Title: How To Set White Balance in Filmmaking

This works the best on not very cloudy days, because the moonlight is also a hard light source that creates clear and hard shadows.
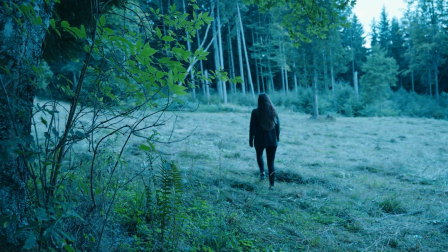252s
On a cloudy day you have very diffused light which creates soft shadows, not the best case to imitate the moonlight. But more about this topic you will learn in the chapter on lighting. There are a ton of possibilities to use your white balance to create your own look.
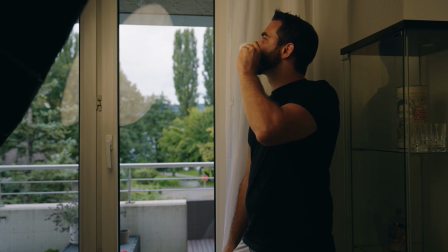266s
If you use daylight from the window and set the white balance from the camera also to daylight, but you light your subject with a tungsten light, that doesn't look correct. These two colors conflict because you don't see where the orange light comes from. Only when you see a practical in the shot this will look correct. But if you don't use a practical, you have no way to set the proper white balance in camera.
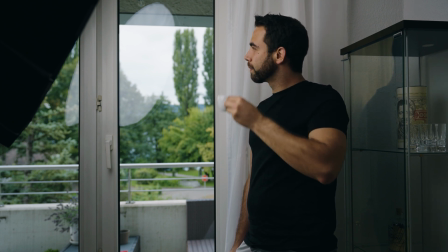286s
But if you change the tungsten light with the daylight balanced light source, the window and the color from the light source will match.
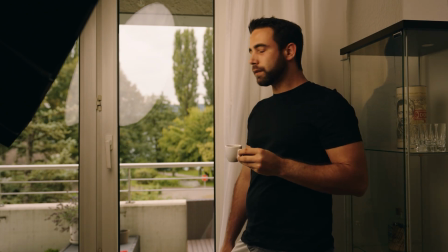292s
Whatever white balance we choose now can be used creatively to change the scene's look from warm to cold, without any strange looking or conflicting colors.
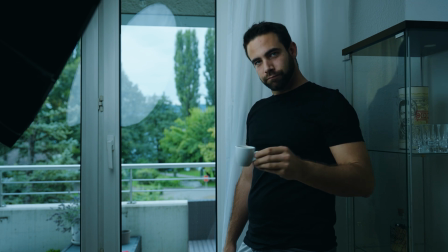301s
That is especially helpful if you have only one type of light source to create different looks.
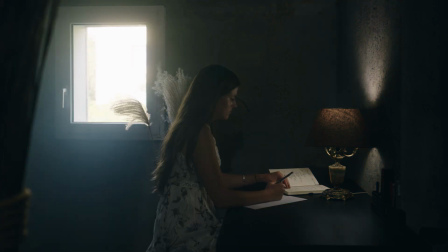306s
But with the practical in the shot with another or the same temperature, you have different options to set your white balance.
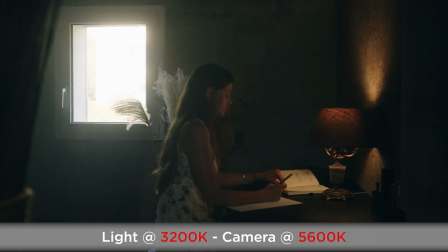312s
You can balance for the window, so the practical is orange, or you balance for the practical, but then the window gets very blue.
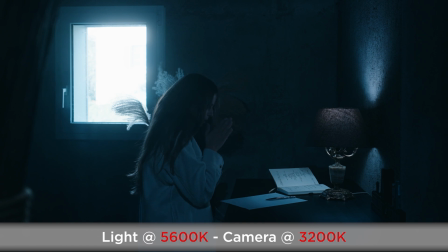319s
But if your practical is also daylight balanced, you can make the whole shot warmer or cooler, whatever matches your taste or the story the best.
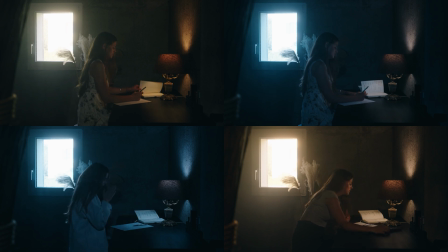326s
So the internal white balance of the camera can help you if you are limited with the choice of light sources.
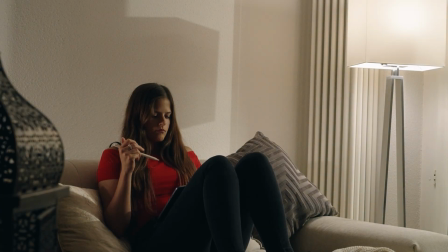332s
If you have only 5600K balanced lights but want a warmer look, so simply change the white balance from the camera to 6000K or higher.
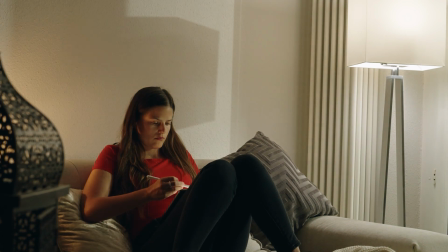340s
That gives you a warmer light. But remember, be aware of mixed light sources that can give you some unwanted looks, especially when you don't see it as practical in the shot. You can change the white balance not only in camera, there are also more ways. That brings me to the color depth of your camera.
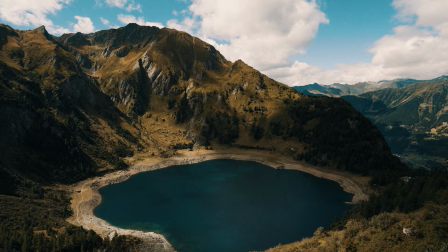355s
With photos, you can change the white balance without problems in post, because you got a raw image. In video, you got only something similar like a JPEG file. Bit depth is the amount of color data captured in your image.
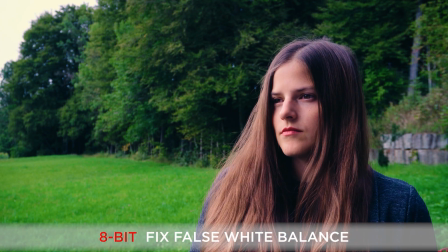367s
As you see, 8-bit footage falls very fast apart, and you can't get significant changes to the white balance if you set it not correctly. Luckily, more and more cameras can shoot 10-bit footage, in which you have more information to play with, but still not a RAW file. RAW files in video have from 12 up to 16-bit details in them. In this case, the white balance isn't a significant problem at all.
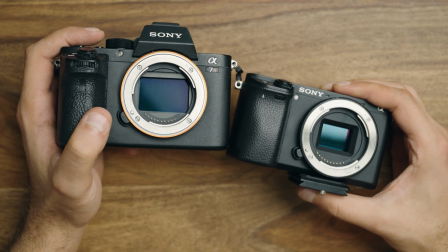388s
You can fix everything in post. But as long as you have a camera with the lower bit depth, you have to set your white balance as close as possible to get the best image,
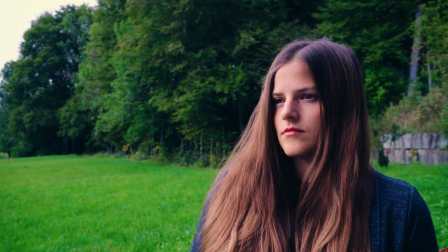397s
because you can't make huge changes in the post-production. But more about the color depth you will learn in another video.
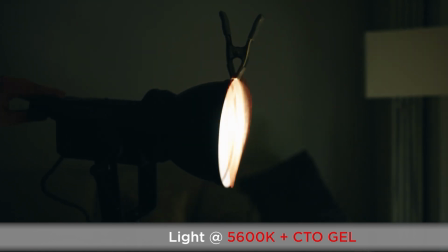403s
The temperature of the light source themselves can also be changed with gels. There are some different types and strengths of it, like CTB, CTO and more.
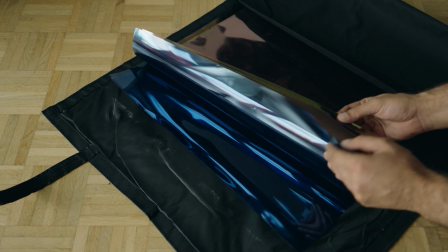411s
When you use gels, be aware that this will also slightly reduce the output of your light source.
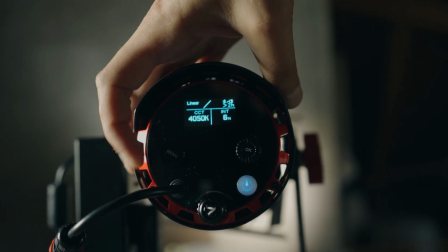416s
And some light sources have the ability to change the color temperature directly on the light, which is also a very simple and efficient way to change the white balance. So to clarify the white balance topic even better is to understand which light or setting turns the image bluish or more orange. You will understand this the best by looking at following graph. It is very simple.
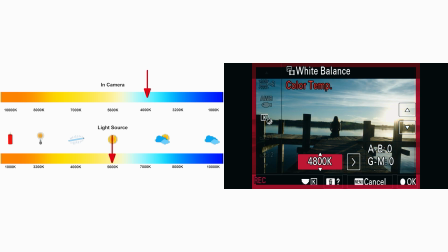436s
If we take any light source, in this example the sun, and if we set the white balance to a lower value than the light source itself, the light becomes cooler. And if we set the white balance to a higher value than the light source, the image becomes warmer.
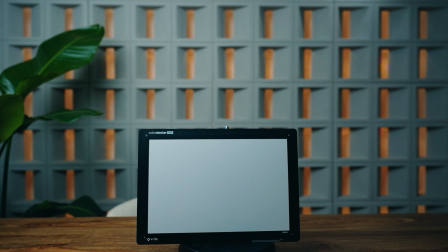449s
With the gray or white card, you can also set your white balance in camera by measuring the card when all lights are turned on.
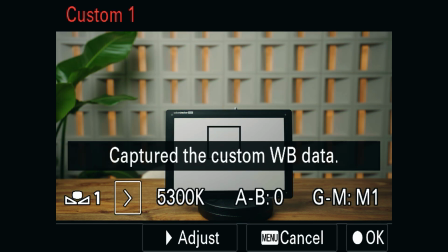456s
This way you can also ensure that when you use different cameras, all will match better together as best as possible. There is one more axis to the white balance that we don't talk about.
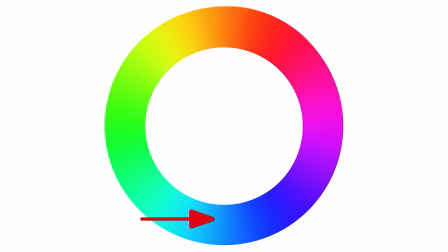466s
As you see on the color wheel, warm to cold is the most noticeable axis, but you can also set the tint from green to magenta.
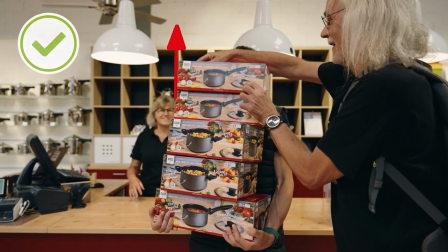473s
Some light sources like fluorescent tubes have a green tint in them, or cheap LED lights have a magenta cast. To fix that, add more green or magenta to your image, or with gels directly in front of the light source.
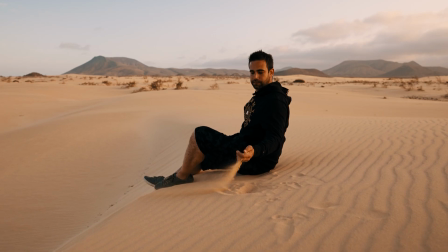485s
It is the same when you use an ND filter that has a color cast. You can fix that also by adjusting the tint in camera or in the post. That brings me to another very nice trick.